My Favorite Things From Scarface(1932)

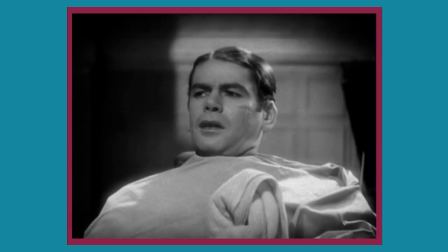0:00 Paul Muni plays Antonio Toni Camonte,
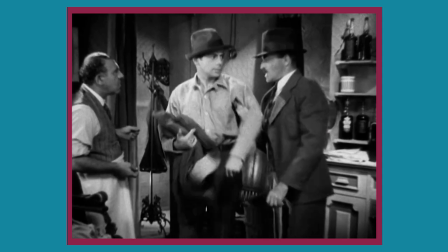0:03 a gangster who quickly rises the ranks of a Chicago criminal organization in the 1920s.
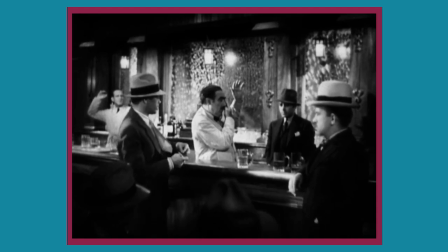0:09 He is interested in an aggressive expansion of the organization he works for, but his weak boss doesn't want to stir things up too much.
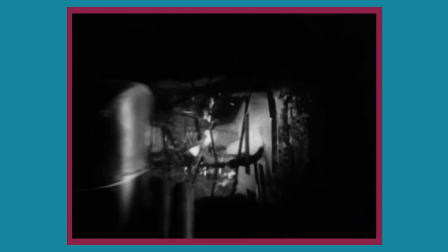0:17 Eventually their friction boils over and it causes a lot of death. This is 1932's Scarface.
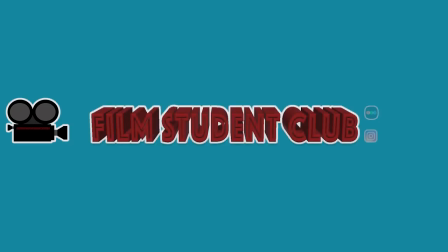Welcome to the Film Student Club channel where I share and rank my favorite things from movies.
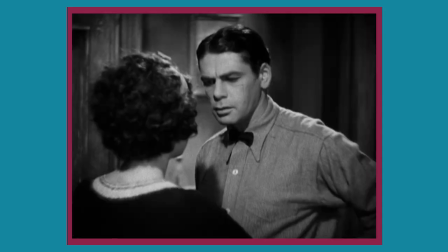0:39 I also share some nonsensical observations but more on that later. If you want to get to the meaty parts of the video, there are timestamps in the description below.
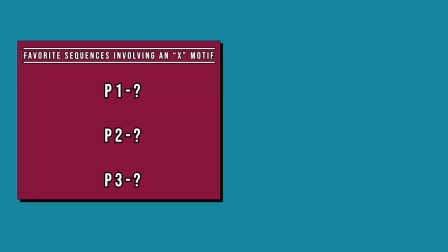0:48 Today I will be ranking my favorite sequences involving an ex-motif and performances from 1932's Scarface.
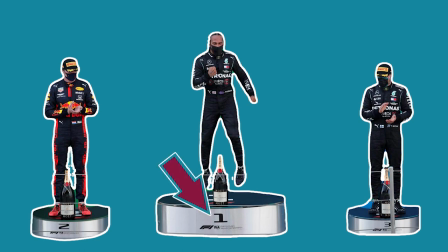0:56 If you're into motorsports or the Olympics, then the ranking system should look familiar and if you're not, it's pretty self-explanatory.
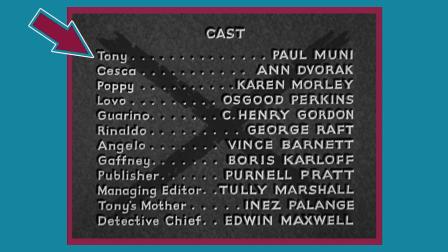1:04 This movie stars Paul Muni as Tony and is directed by Howard Hawks,
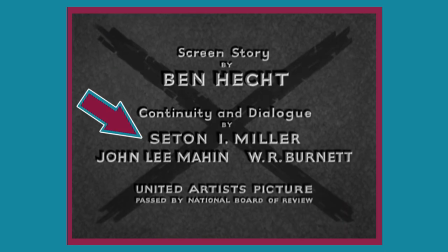1:09 written by Ben Hecht, Seton I. Miller, John Lee Maheen, and W.R.
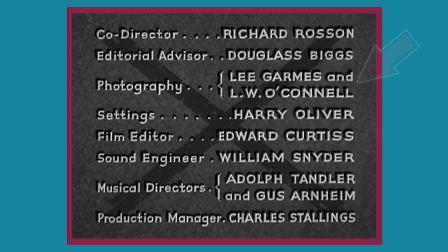1:15 Burnett, with cinematography from Lee Carms and L.W. O'Connell.
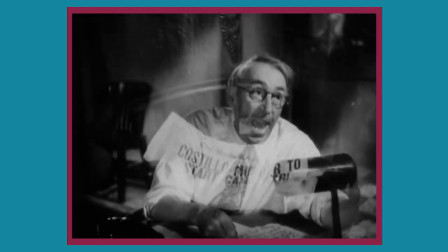1:20 Please be warned that this video contains spoilers, so please go watch the movie and come back if you don't want to be spoiled.
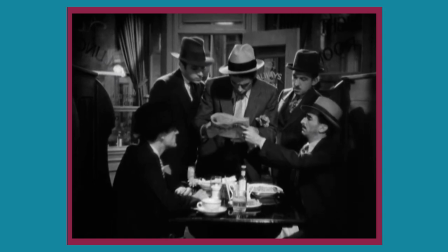1:29 The first thing I want to highlight is the motif of an X on screen preceding or following the death of a character.
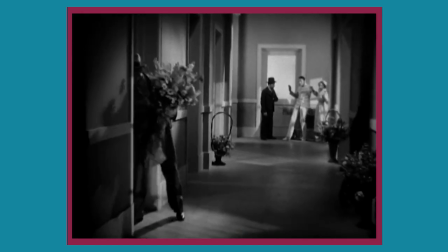1:36 Throughout the film, we get either X's or crosses on the frame whenever someone is about to be murdered or is murdered.
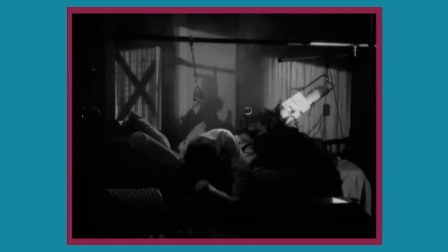1:43 With that being said, I want to rank my favorite uses of this motif.
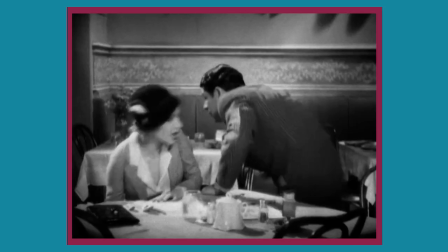1:48 For P3, I'm going to cheat and select the ending of a montage where Tony and his crew members are taking out rival gangsters.
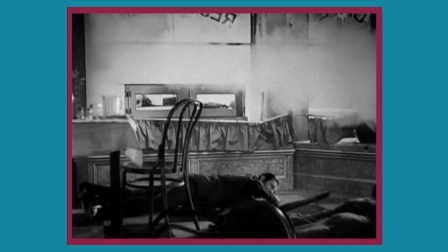1:56 This sequence takes place after an attempt on Tony so he retaliates.
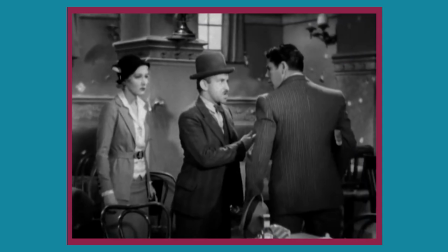2:00 The sequence ends with three uses of the X motif. The first is this one where a rival gangster is tossed out of a car and is gunned down.
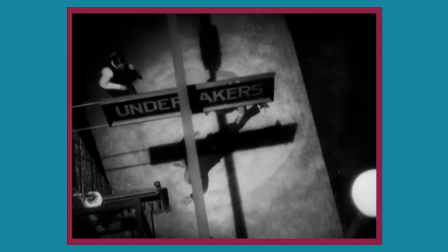2:09 As you can see the street lights and the street sign cast shadows that make an X over the body.
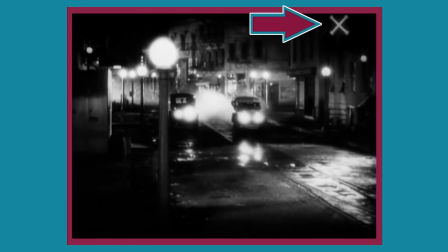2:14 A couple of shots later we have this car chase and if you look in the upper right hand corner you will see a sign with an X on it.
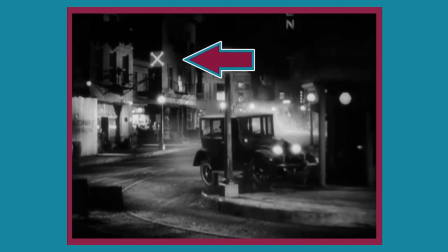2:22 Then there's a cut to this shot and an X is clearly visible in the upper part of the
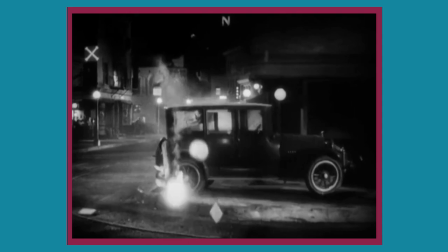2:27 frame that is kept in the shot as the camera slightly pans to follow the car crash.
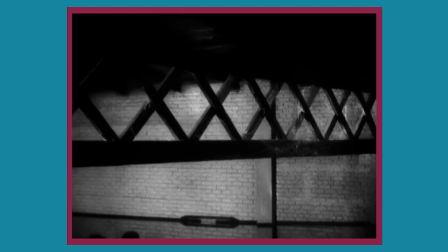2:32 To culminate the sequence, we get this transition to this X, which is actually a series of X's that form a beam.
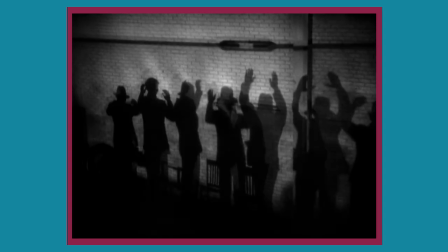2:38 I'm assuming symbolize this crew of gangsters who are being put up against the wall to be brutally massacred.
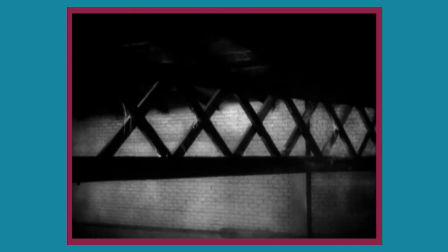2:44 Even though this sequence may have been violent for the time period this film came out,
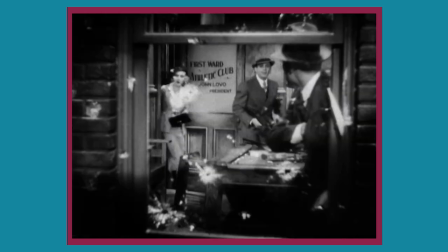2:49 I think it does a good job of capturing the brutality of these gangsters, all the while showcasing one of the ways Tony rose to power.
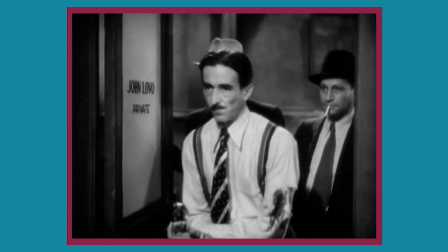2:57 It's a nice thing to see because one of my gripes with early gangster movies is that we don't really get a sense of them rising the ranks and gaining more power.
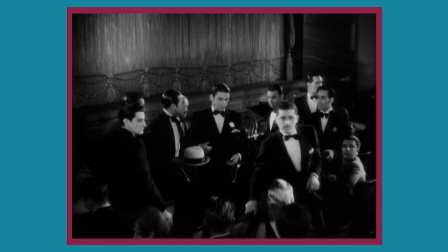3:05 Scarface does show this with this sequence, so that's why I wanted to showcase the end of the montage and give it some love with P3.
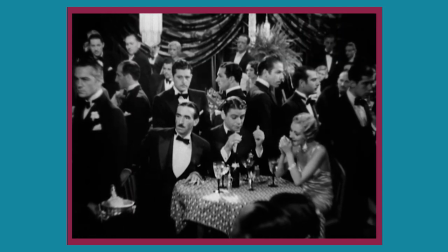3:13 For P2, I'm going to go with another sequence which has two similar uses of the motif.
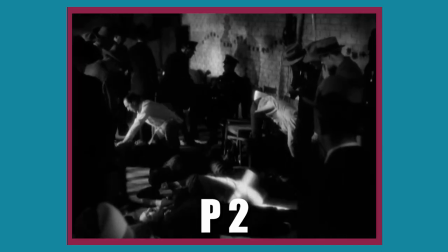3:18 The first one is this shot where we see the aftermath of the massacre of the gangsters that were lined up against the wall. This time, instead of using shadows to mark an X over a body, the filmmakers decided to use a light source to illuminate an X over the character.
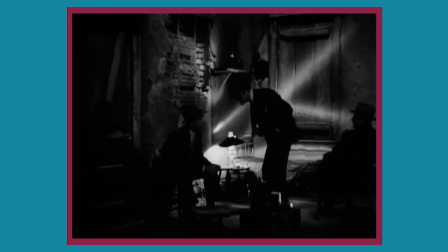3:33 In the following scene, we get this set that uses a light source to mark the background where this character is sitting and standing, foreshadowing that he will die.
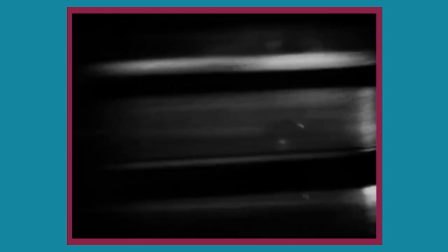3:42 Eventually, he's murdered in a bowling alley. Initially, I thought he bowled a strike, but I couldn't confirm it by counting the bowling pins.
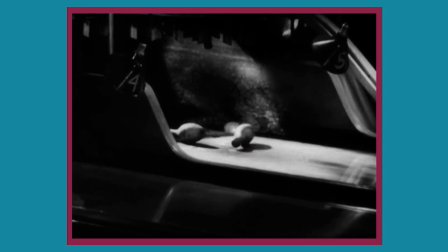3:49 It would have been a slightly funny way to implement the X motif if you bowled a strike,
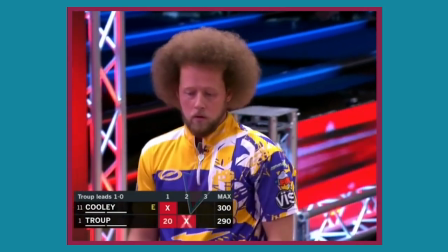3:54 because if some of y'all don't know, the symbol for a strike in bowling is an X.
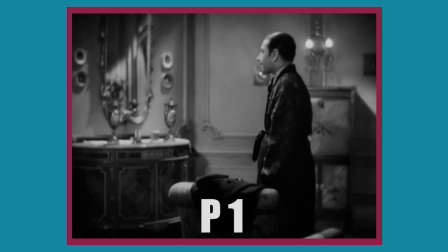3:59 In P1, I have the scene where Tony discovers that his right-hand man is with his sister.